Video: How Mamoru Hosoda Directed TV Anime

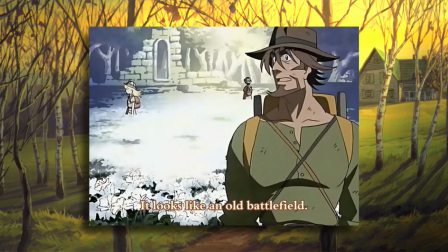But it makes for several other benefits to Hosoda. For one thing, stripping away all the bells and whistles seen in his films,
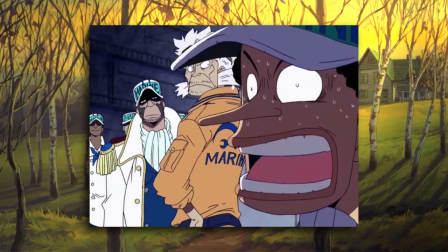Hosoda's talent for captivating imagery and pacing really gets to shine through in a way I don't think I ever truly appreciated until now.
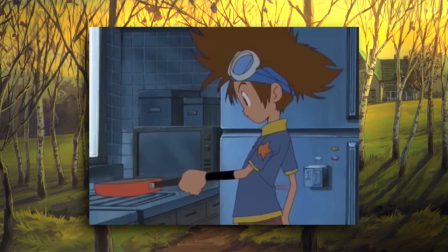However, the bells and whistles aren't stripped altogether. They're just used in smaller amounts, where it makes a noticeable impact.
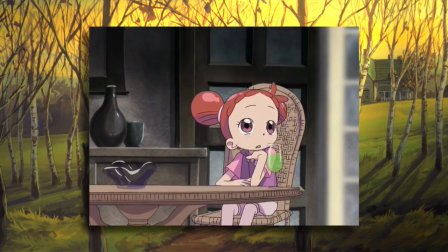There's a good deal of subtle yet evocative character animation in short moments that are noticed because they stand out amongst the economic shots in between.
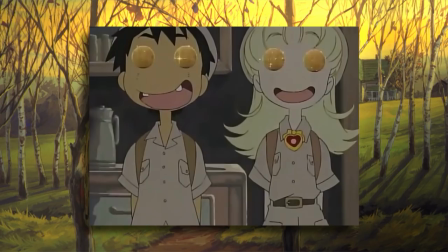There are a handful of more realistic computer effects that feel otherworldly and surprising, coupled to the traditional 2D style.
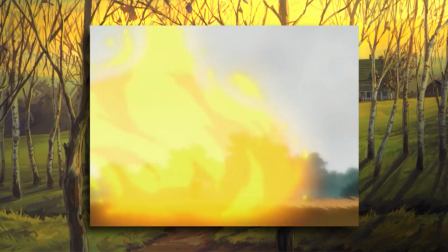And a few episodes climax into spectacular sequences of animation that give those cathartic moments the most excitement.
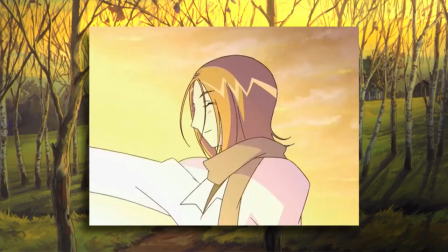But for the rest of the time, the slow, minimal directing choices give several of these episodes a calm,
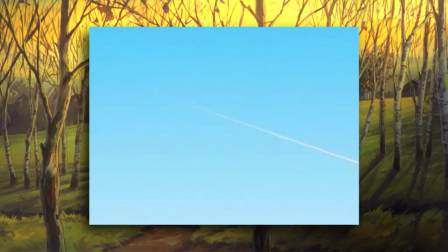still, almost reflective tone to the episode. Digimon 21 takes place after a huge chaotic battle, and the switch to a peaceful,
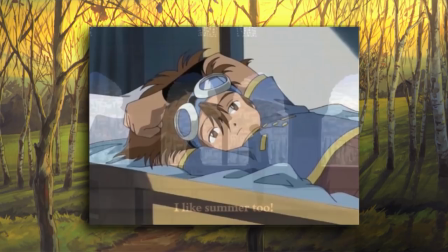hauntingly normal summer day in Japan is jarring yet refreshing.
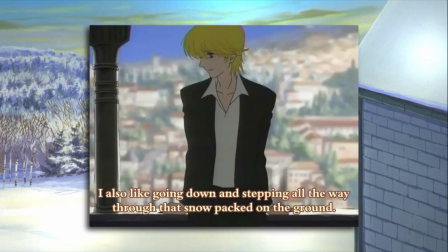Ashtononaja 26 feels like time and the plot just stops,
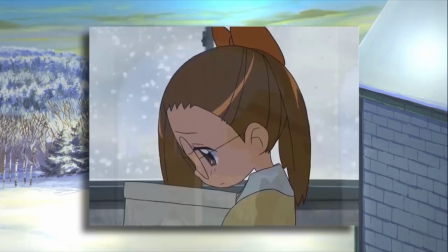and these two characters are the only human beings on Earth for a while.
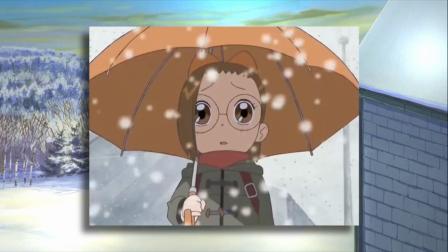And Dorimi Dokkan 49 feels muted and claustrophobic, set against this never-ending snowfall.
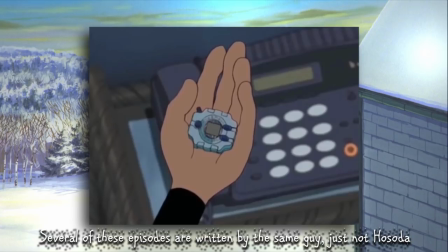It certainly does help that basically all of these episodes happen to also have exceptionally good writing that allow this tone to happen,
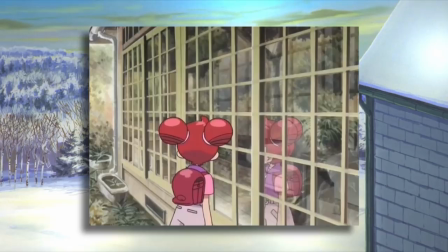but this is just about Hosoda as a director. Hosoda has other isms and even anti-isms that don't directly contribute to minimalism,
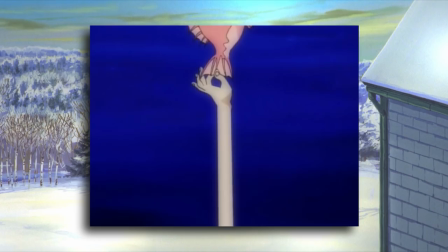but actually build upon another commonality to his episodes, which is a great sense of tension.
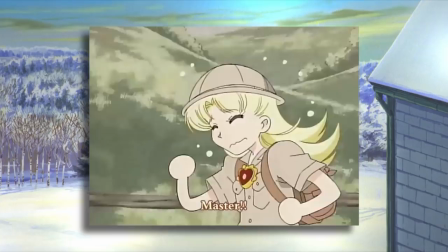I don't think any of these episodes would constitute as thrillers exactly, but almost all of them, even the more lighthearted ones,
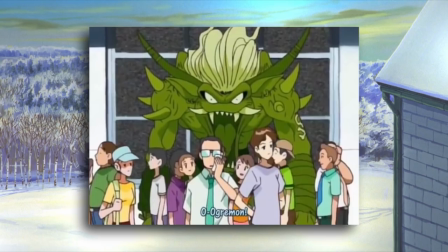hold a source of unease, or mystery, or danger.
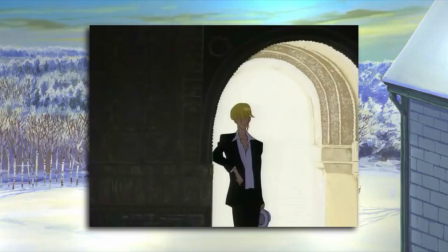This foreboding feeling that what we're experiencing could be disrupted at any moment.
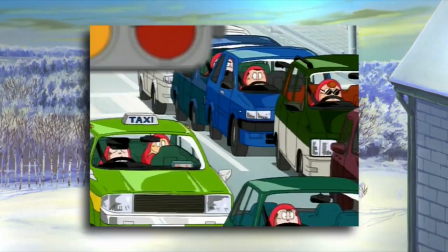Or something about this scenario just doesn't seem quite right.
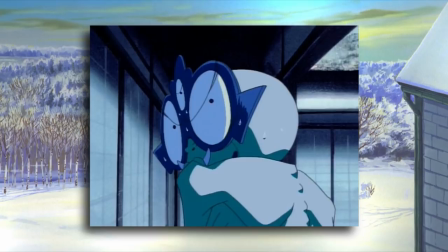Gigi no Kitaro's episodes pretty much make this feeling it's bread and butter, and Hosoda fits right at home with it.
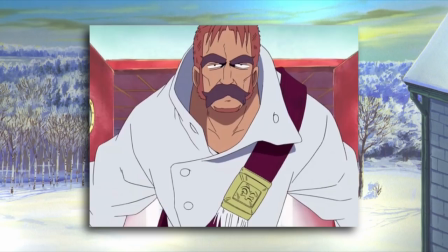And his One Piece episode in the middle of the G8 arc is the episode when everything starts falling apart.
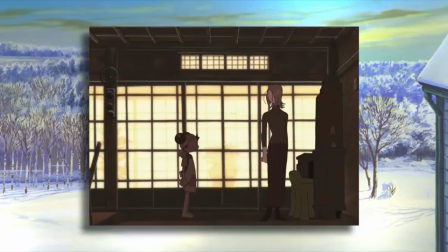The aforementioned bare-bones style makes for eerie and uncomfortable scenes with characters wrestling over ideas, where again,
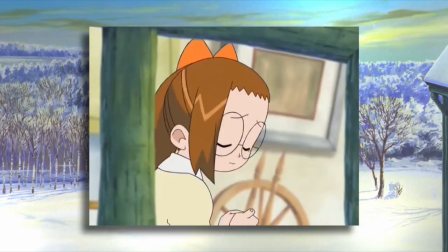sometimes the face is concealed and left to the imagination.
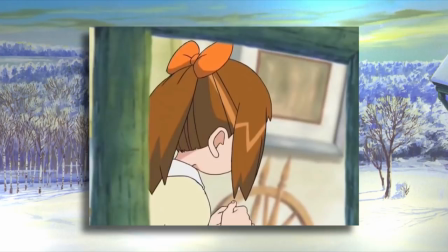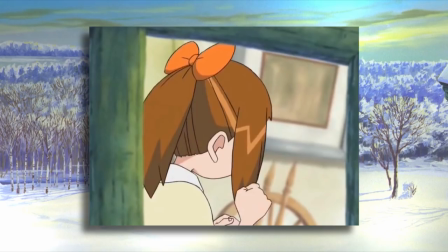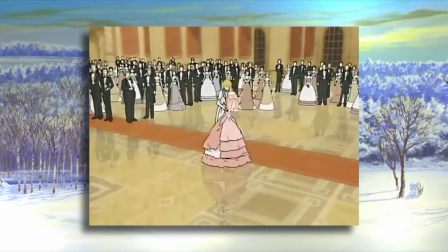And the tension gets released in these bursts of climactic action, or that nuanced character acting.
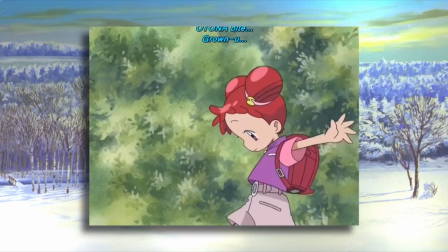But it's not just in the visuals where Hosoda knows how to control tension.
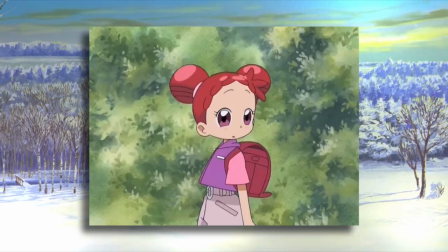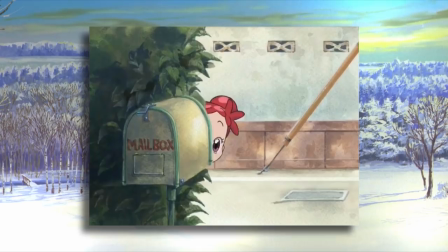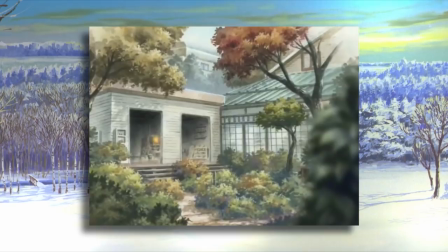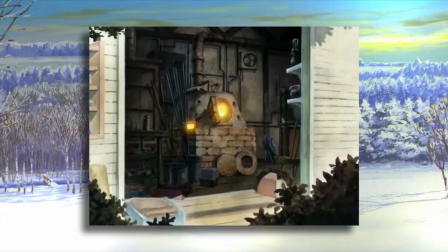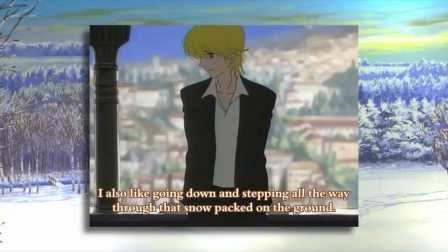He knows exactly how to orchestrate his episodes, knowing just where to cut the music
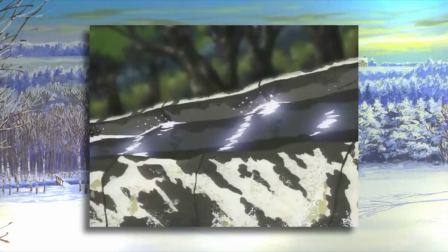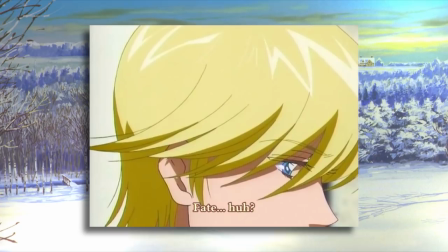or start the music.